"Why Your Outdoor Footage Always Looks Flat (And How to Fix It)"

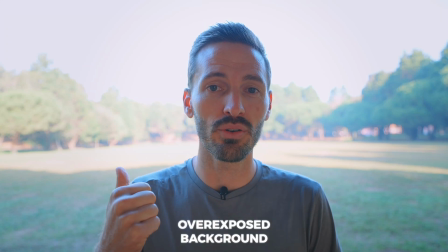Have you ever had to overexpose your background in your footage just to expose your subject correctly?
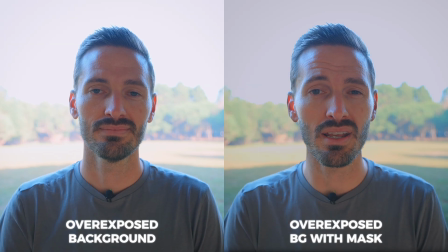You might try fixing it with a mask in post and although it's better, it's not perfect.
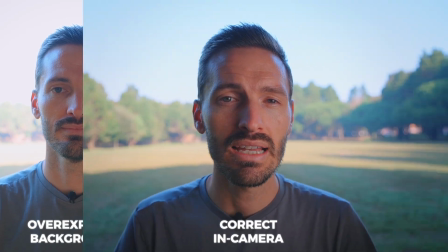But when you light it correctly and get it right in camera, it looks way better and that's what I'm going to show you in this video.
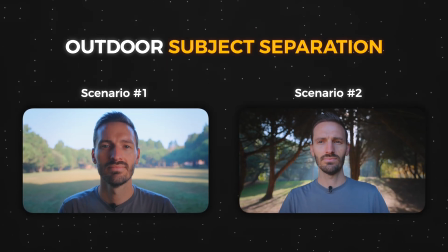We're going to look at two specific scenarios and how to get the look in camera versus what it would look like if you attempted to and I can already hear all of editors around the world crying out in frustration when I say this,
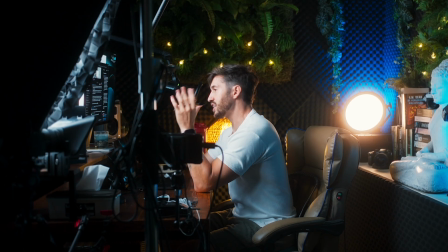fix it in post.
Fix it in post, fix it in post, where I live in my office.
Oh, I think I have a little PTSD. The first scenario is one where we have the overexposed background with a dark subject.
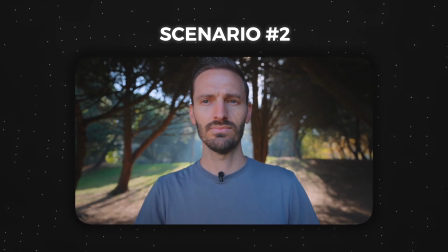The second scenario is more of a stylized lighting choice where we purposely light the scene to have a dark background. Now let's talk about the light that I'm using because that's what makes it possible to shoot this outdoors with ease.
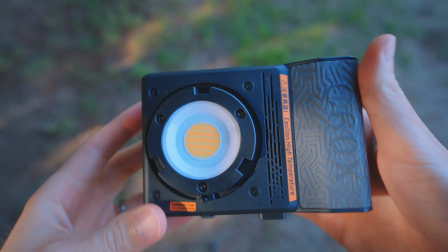I'm using the Surui C60X handheld pocket light that Surui sent me to try out,
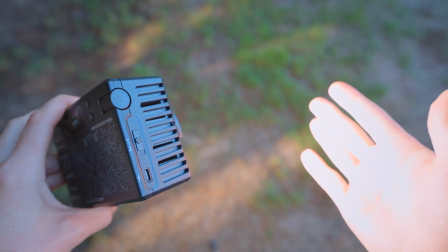which is a super bright 60 watt light, about the same size as a camera body.
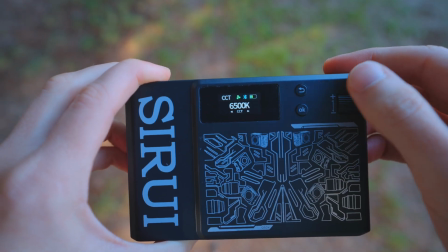You can adjust the color temperature from 2500 Kelvin to 6500 Kelvin and the brightness from 1 to 100 using the dial on the side.
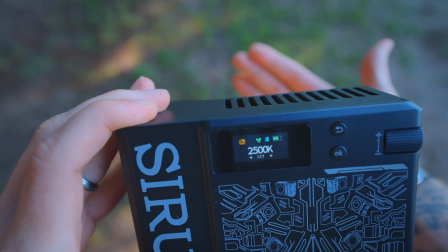It's also got some built-in effects like camera flashes, lightning, fire and more, which is a fun feature if you need some creative lighting.
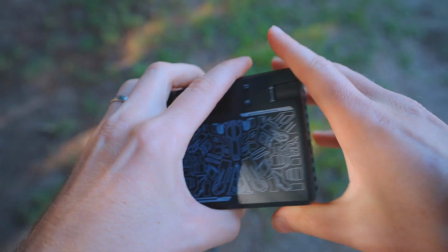The built-in battery lets you go cable free and you get about 45 minutes at 100% brightness.
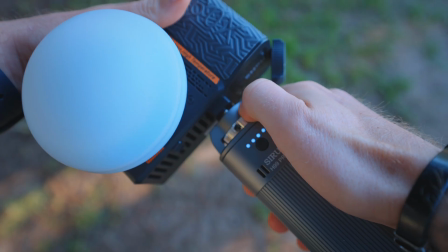You can pair it with Surui's H99 Pro battery grip which will add another hour and a half or so to your shooting time at full power.
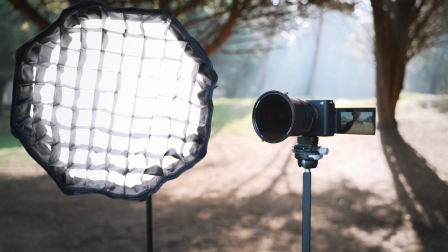I've hooked the light up to this small little softbox which takes seconds to set up and that is my lighting setup for the examples in this video. It's insanely powerful for such a small light and its portability makes it great for outdoor shooting.
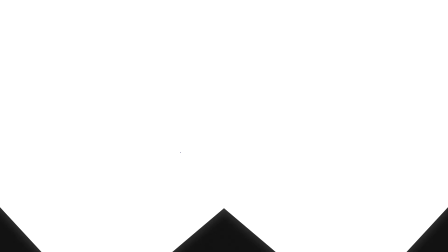I'll leave a link to it down below if you'd like to check it out. Scenario number one, overexposed background.
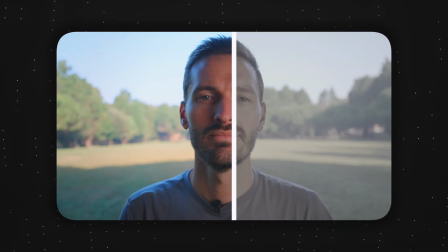In this scenario, you'll want to set your camera's exposure to a good brightness level for the background.
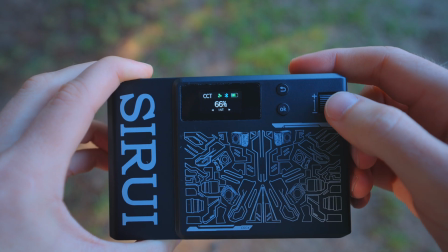You'll adjust the brightness until you have a nice natural balance between the subject and the background.
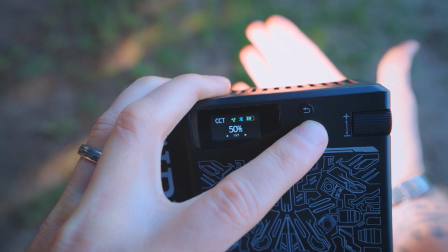I couldn't be in the frame to adjust the brightness at the same time, so I just jumped back and forth a few times until I found a brightness level that worked for the shot.
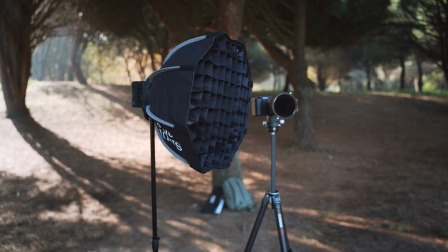I also set my color temperature to 5500 Kelvin to match the daylight white balance I had set on my Sony ZV-E1.
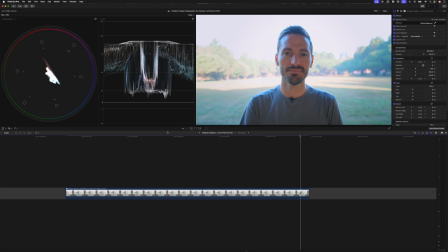That's all there really is to it. For comparison's sake, if I took the shot with no lighting on location into Final Cut Pro and I added
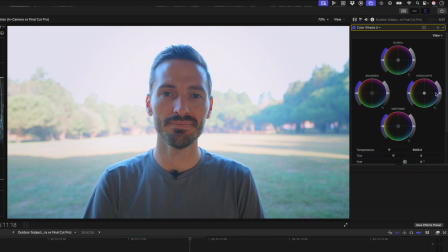a color wheel adjustment in an attempt to lower the exposure of the background, I could first click on the mask icon up here and add a magnetic mask. And I'll select the subject and I'll hit analyze.
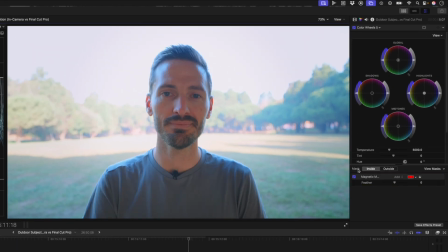Now that my mask has been tracked, I can hit done and I can choose the inside and outside of the mask here to adjust either the subject or the background so let's start with the outside and maybe i'll drop the highlights down here to reduce the exposure i can even bring it down
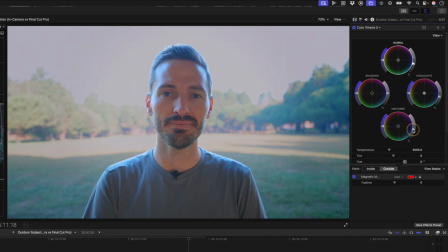globally maybe even bring the mid-tones down even further highlights are not quite right
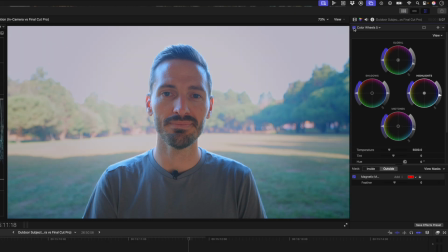and then i can turn that off and back on again so you can see the difference that makes the mask isn't perfect so i might just adjust the feathering here to soften these edges that looks a little more natural and again it might look a little better but it's far from perfect.
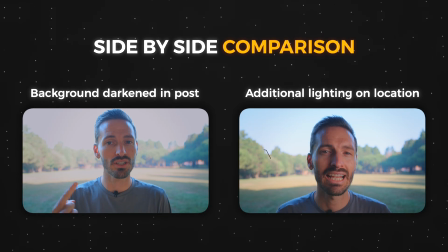If you look at a side-by-side comparison you'll notice that the background with the shot that has lighting on location looks much better.
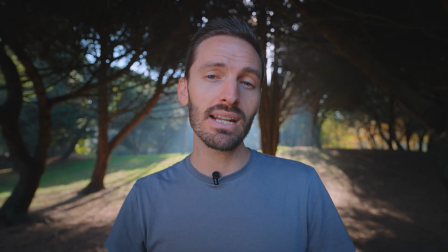In scenario number two I'm going to blast the Surui C60X at full brightness and what that allows me to do is lower the exposure in camera until
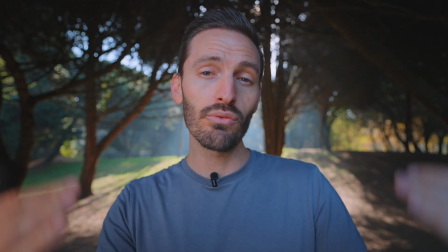the subject me is correctly exposed and by doing that by lowering the overall exposure in the shot I'm also forcing the background to be exposed much
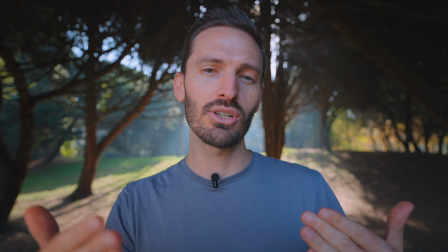darker. Now, this is a great way to create that separation between subject and foreground, especially when shooting outdoors and if you're doing outdoor interviews.
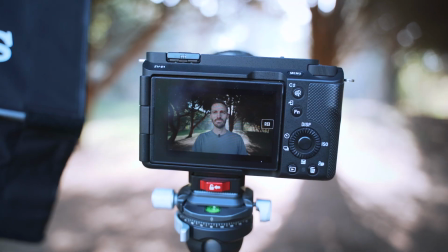Look at how bright that background is and how I'm able to force it to be much darker by introducing that light and getting the exposure right in-camera. Hopefully this video demonstrates the importance of lighting correctly on location, but also that you do have some wiggle room if you need to fix things in post.
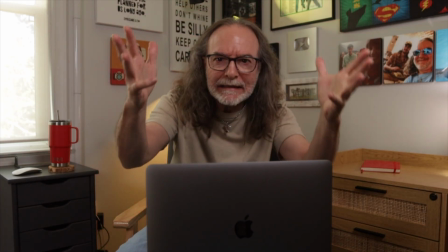Ugh, kidding me, kidding me!